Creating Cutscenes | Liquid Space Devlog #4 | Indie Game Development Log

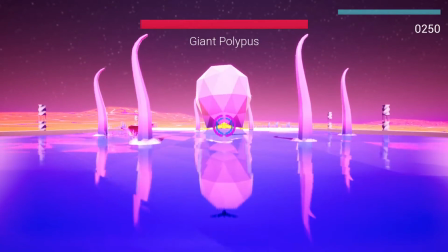Hello, and welcome to Liquid Space Devlog number 4.
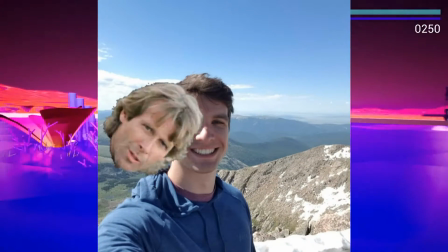My name is Benjamin Kramer, but today you can call me Michael Bay because I have ascended beyond game developer, okay?
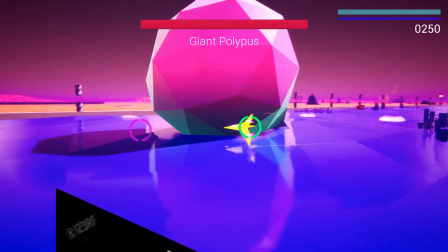I'm a filmmaker now. That's right, today we are talking cutscenes.
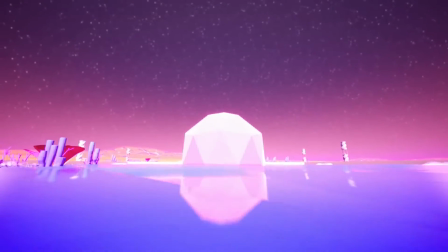I have been hard at work learning Unreal Engine's sequencer tool and adding in some very basic cutscenes to my game,
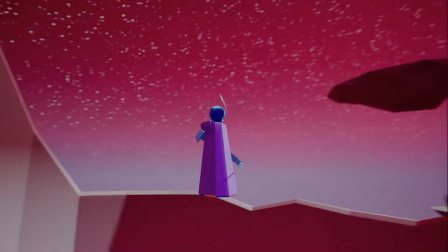which I think it has been sorely needing for a while now.
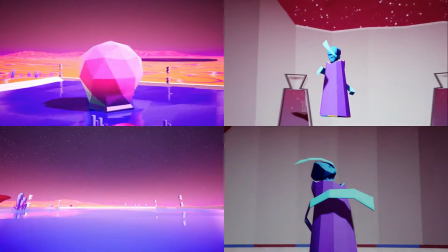So we'll be walking through four cutscenes that I've been working on in the past few weeks Go over some my inspirations
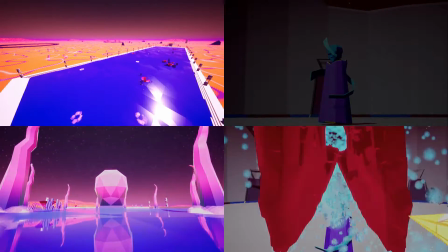on my thoughts for when I was making these cutscenes and then stick around to the end for some other fun stuff I've been working on
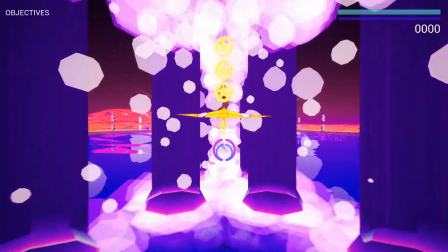So the first boss to get the cutscene treatment was the octopus bus So this is actually my first time ever making a cutscene in unreal
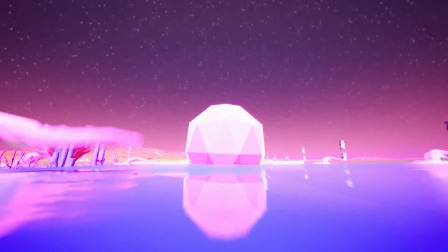or even a cutscene at all So with this in mind the octopus boss was actually a perfect place to kind of get my feet wet Because I knew
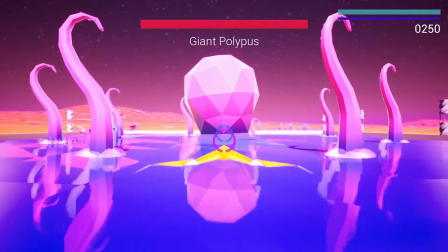I wanted to keep it simple and I had a really clear idea of what I wanted with the octopus I wanted to really sell the size and I
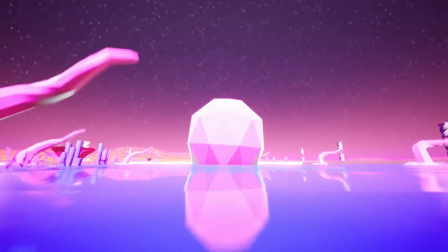wanted to make it daunting and that's pretty easy to do Just a nice low camera angle and a little bit of camera shake for a
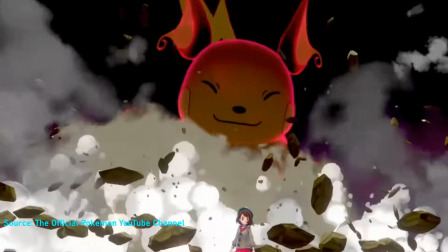point of reference I look to Pokemon Sword and Shields dynamaxing mechanic It's a pretty simple cutscene much like this one,
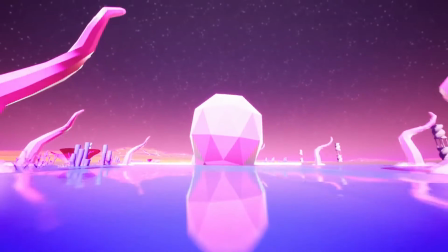but it does a good job of again selling that size for the outro I again kept it
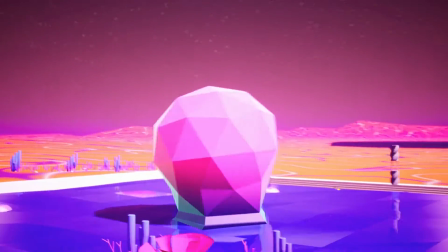simple by just having this pan away while the octopus sort of deflates and then sinks
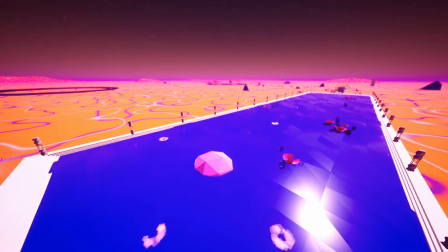back into the pool. You are not gonna find brave bold camera shots like these in a Tarantino film let me tell you.
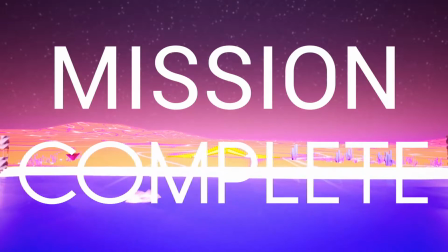In all seriousness these cutscenes did help me get more comfortable with the sequencer tool
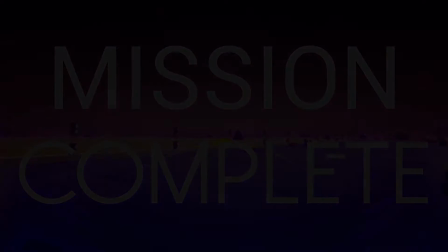but I still kept it pretty simple with the intro sequence for the first boss of the game. With this one I did experiment more with the path that the camera follows.
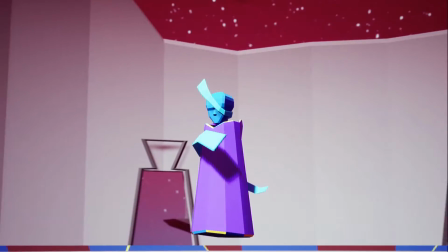It sort of follows a corkscrew as it comes down from the sky with the boss.
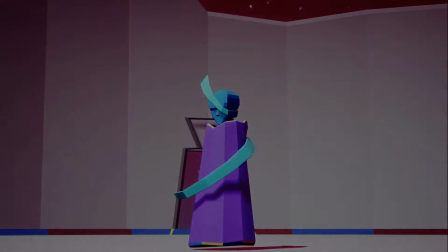This one needed to feel intimidating and mysterious and that low camera angle again came in handy for that.
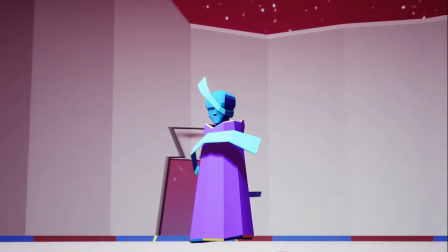Overall, I think this one needs a little bit of work. The scene is a bit too bright, which really works against that mysterious intimidating feeling I'm going for.
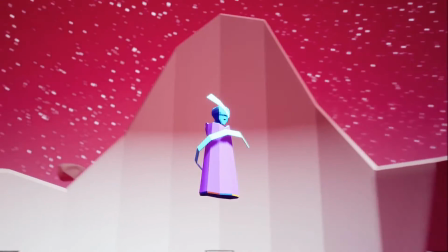However, I think it's a good starting point. I think it's short, sweet, and gets right to the point. And that brings us to the last cutscene, the outro to the same boss.
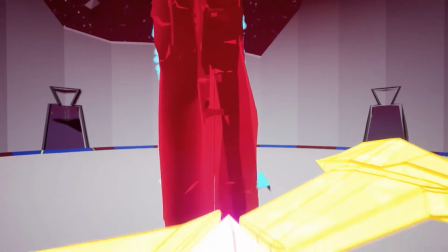With this one, I tried to push myself a bit more, incorporating animations, multiple different moving parts and effects, and a more complicated action overall. It came out okay. It's cool, but it feels pretty flat. It's going to need a lot more work to get just right.
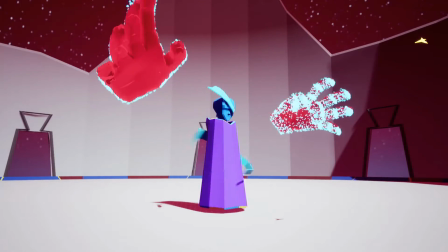So with four animations mostly under my belt, I'm starting to feel a lot more comfortable with making cutscenes in the game.
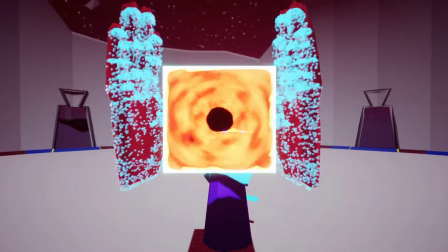There's a lot of places that still desperately need it, for instance the ice level, well, it needs a lot of work,
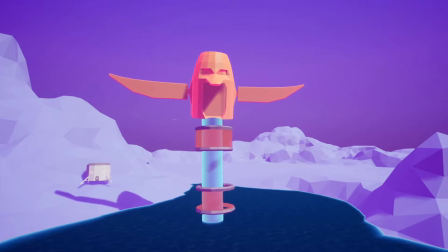but definitely needs a cutscene and we'll be getting one once I update the mesh
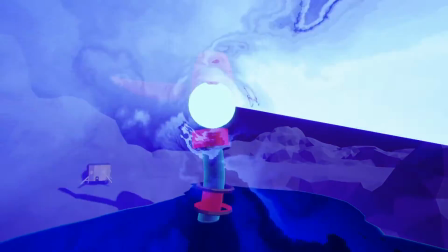update the animations for that boss and make it a bit more clean because it's a bit under
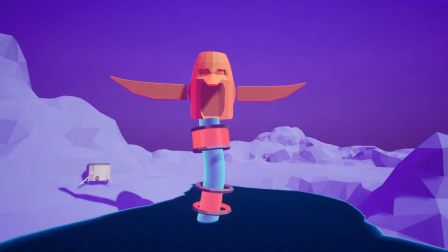polished but what else was done since last time well i remembered audio was a thing that games need and use and are important so
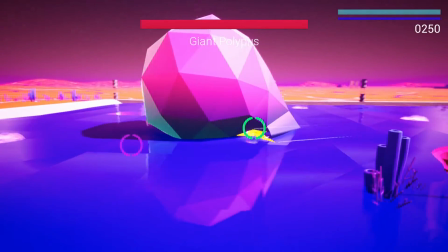i added lots of sound effects to the octopus boss i think i found some really great audio samples for the octopus boss so i'm happy to have that done
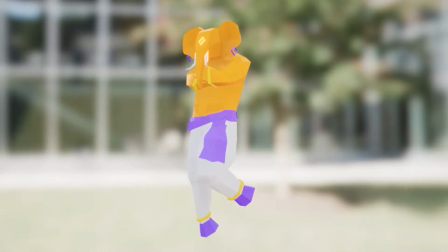also i finally finished the model for vena who is the god of venus dimension the stage i've been showing a lot in these past few videos.
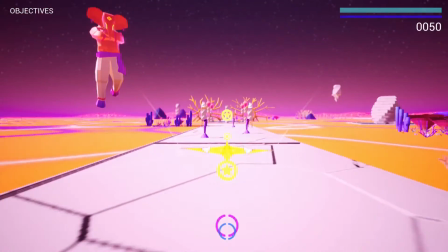I gave him a simple idle animation and added him to his stage. I think it's really cool to just have him follow the player and I think he gives a lot of presence to the environment.
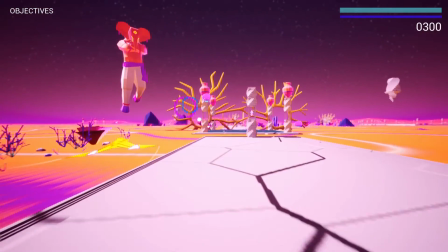But that is it for liquid space devlog number four. Don't forget to give this video a like if you liked it.
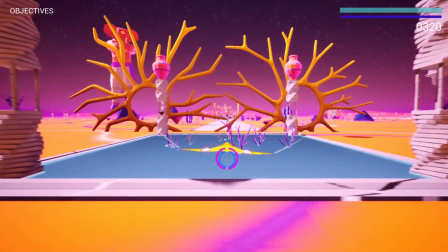Subscribe if you're interested in what I'm doing here. Comment on what you think about these cutscenes.
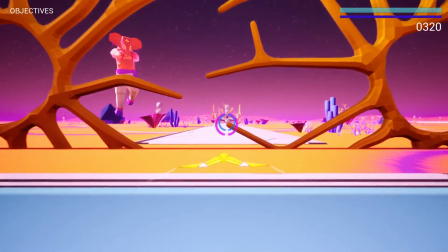My name is Benjamin Kramer. Thanks for watching.